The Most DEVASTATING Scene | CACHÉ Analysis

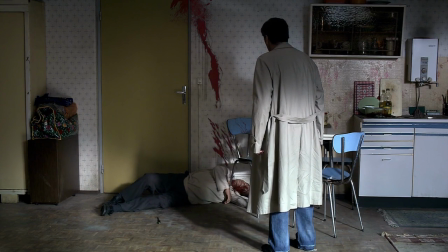George's shadow towering over Majid's dying body creates such a haunting and terrifying image. It gives off the symbolic impression that George's darker inner self is responsible for his death. And the positioning of the camera is very similar to the camera angle we get earlier from the tape,
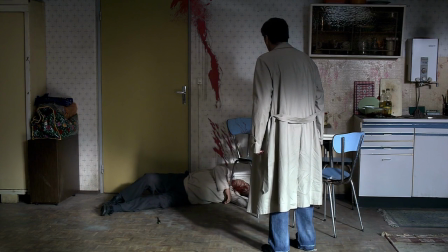which further emphasizes and expresses that observer fly-on-the-wall perspective that, again, makes it seem like we're peeking in on something that we shouldn't be watching.
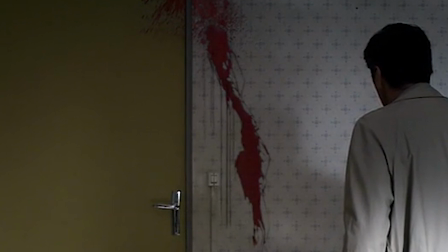Also, it's worth noting that the horrifying blood streak on the wall closely resembles the blood streak presented on the poster.
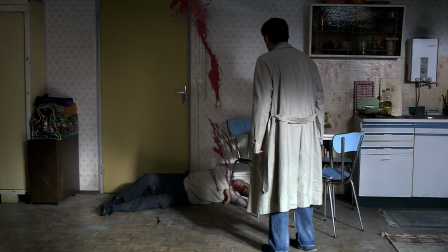And obviously, the context revolving around Majid's death is quite upsetting. Upsetting is really an understatement. It shows you how deeply affected he's always been by his relationship with Georgia and how hopeless he felt for any type of life worth living.
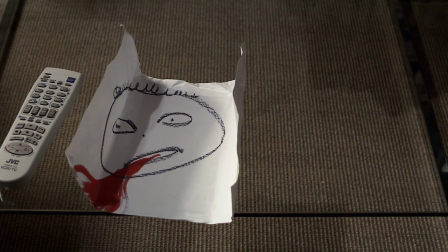It's also worth noting that Georgia never gave his wrongful past with Majid any thought until the cryptic drawings and tapes entered his life.
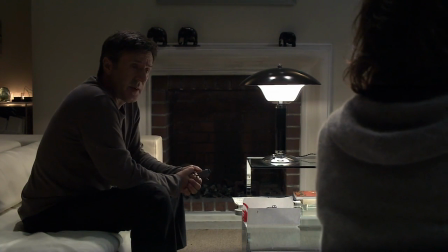He just buried it and continued to live his best life as if nothing ever happened. Majid was the opposite.
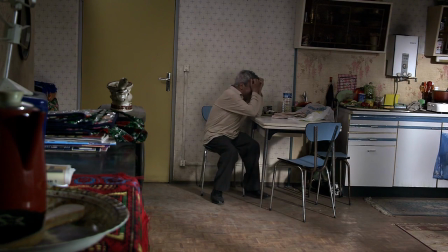He seemed like he wanted to forget, but just never could. And the whole tape ordeal and his recent interaction with Georgia just pushed him over the edge.
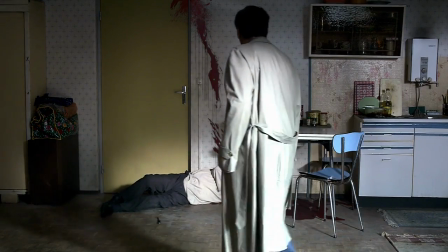Georgia's reaction and the aftermath of it all adds a layer of anger and frustration to my emotions.
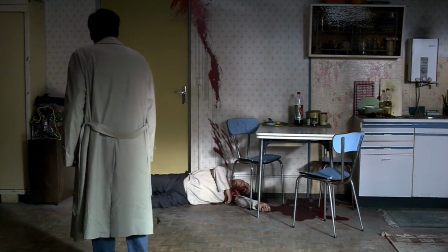Georgia doesn't call the police or an ambulance, and instead just goes out to see a movie to create some type of alibi.
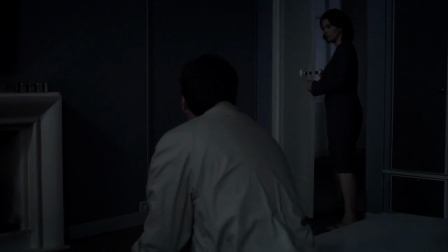And when he gets back home to his wife, played by Julia Binoche, he tells her about Majid's death and finally spills the beans on what he did to him in the past.
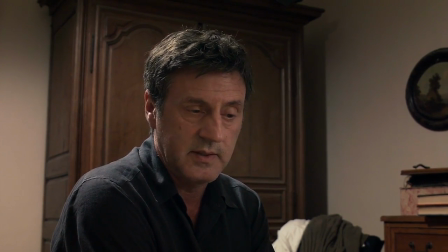Georgia's family hired Majid's family as house workers. Majid was adopted by his family after Majid's family died in the act of genocide.
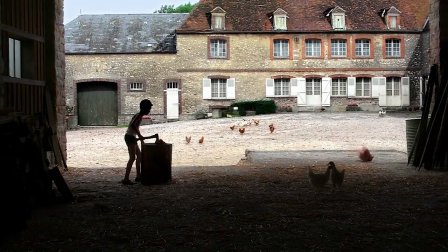So one day Georgia made up a lie to Majid and told him that his father wanted him to kill a chicken for him.
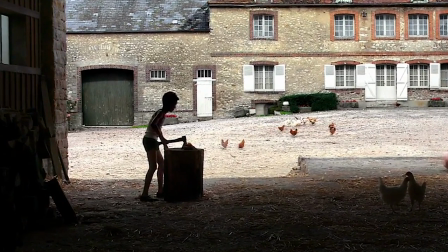So Majid being a grateful adopted child wanting to do anything to please the parents, chopped the chicken's head off with an axe.
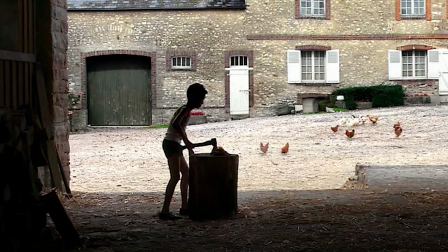With Majid's face covered in blood, Georgia lied again and told his parents that Majid was trying to murder him with an axe.
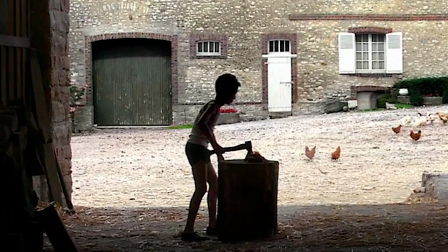This led to Georgia's parents giving Majid up to an orphanage soon after. This would explain why Georgia attempted to hide the tape that had the chicken drawing on it.
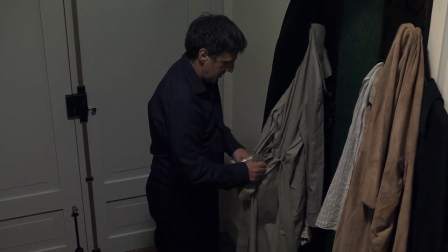Because it was at that moment that he knew that the entire ordeal was going to be about him and what he's done in the past.
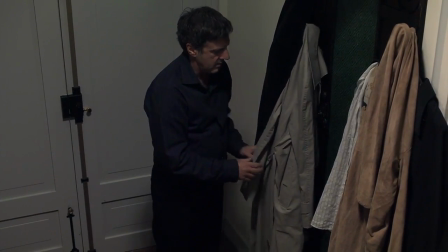It also explains his nightmare that we get earlier in the film.
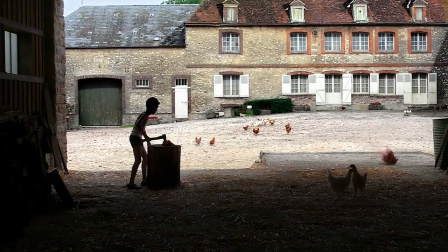This nightmare is a combination of a first person perspective of his actual memory of the event and his current anxieties.
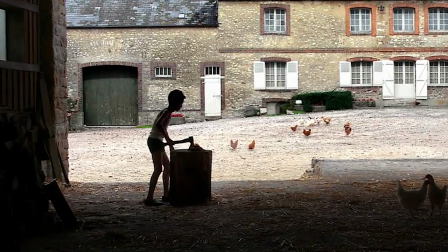So the actual truth of the event represented in his nightmare is Majid cutting off the chicken's head.
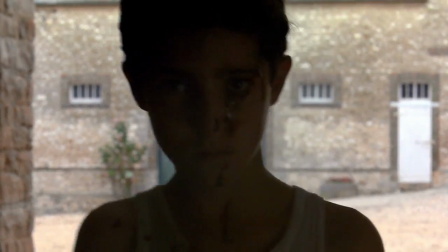But we then see him walk towards Georgia ready to strike. This is part of the nightmare that isn't true and purely reflects Georgia's anxiety and fear of his past wrongdoings.
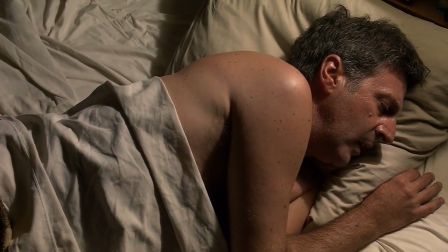It's a symbolic gesture of feeling extremely intimidated by the fact that Majid could either murder him or murder his image.
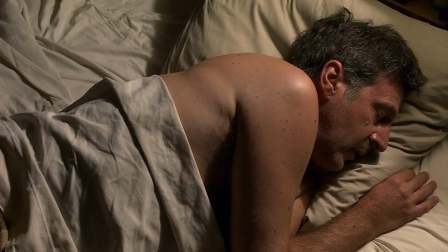For lack of a better phrase, he's terrified and haunted by the fact that the chickens will come home to roost.
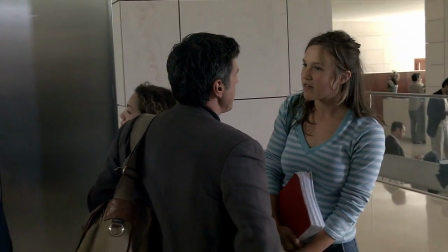Later on in the film, Giorgia gets confronted at his place of work by Majid's son.
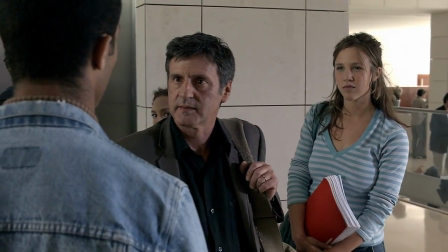And considering what happened to his father and what he knows about Giorgia, I'd say that Majid's son was incredibly polite to Giorgia.
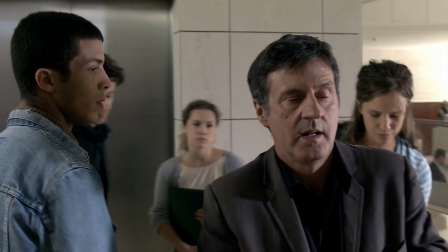He starts by simply asking him if he could speak with him, and Giorgia consistently refuses and rudely attempts to shrug him off.
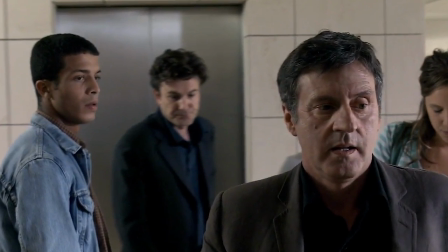He's showing a gigantic lack of empathy towards the situation.
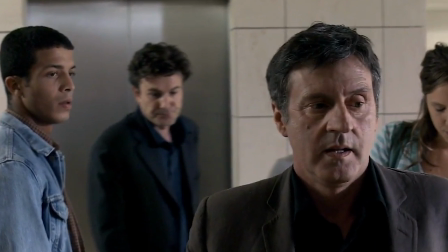Despite Majid's suicide, he still continues to act selfishly and wants to move on without taking a second to look in the mirror and take some accountability.
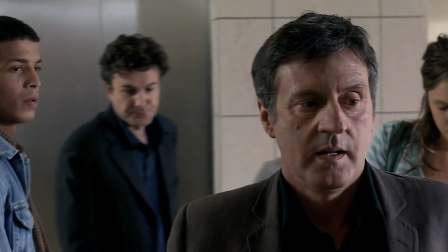He's so desperate to ignore the issue that he can't even give the victim's son a moment of time and provide any level of empathy and accountability.
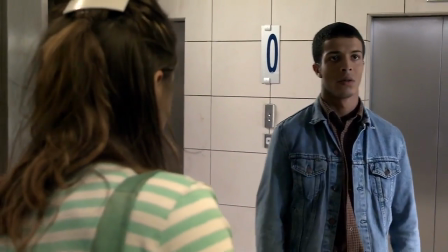We then get an excellent shot as Majid's son refuses to take no for an answer and squeezes into the elevator with Georges.
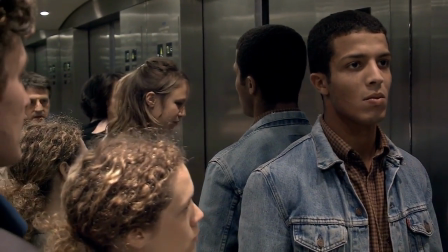This shot perfectly encapsulates the characters and context of the film.
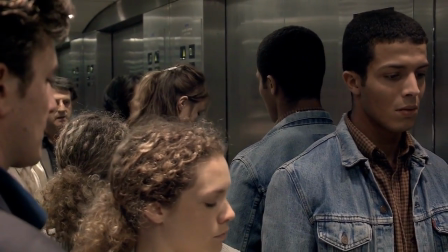Georges looks small and cowardly, hiding amongst the crowd just like how he hides from his past.
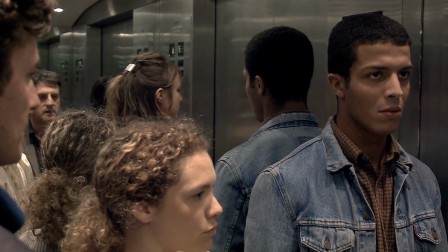Majid's son appears tall, powerful, and confident. I think the blocking displays the power dynamic between them in the current context.
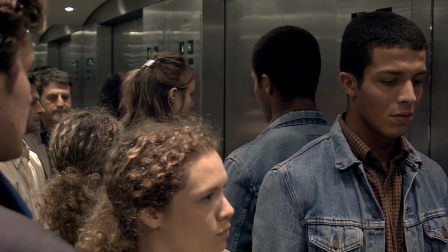Even though Majid's son is of lower class, the information that he currently has on them can ruin his career and reputation in a matter of seconds.
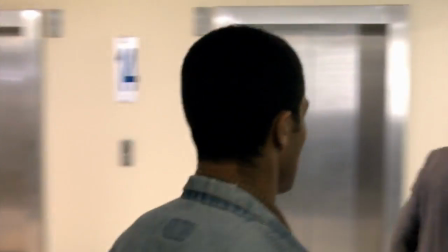Therefore, always having dominating power over him. As they leave the elevator, Majid's son continues to confront Georges about his past and the death of his father,
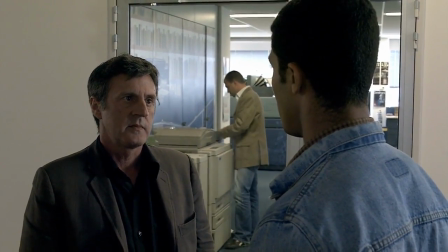but he continues to deflect and present himself with his fake holy image as if he's never done anything wrong.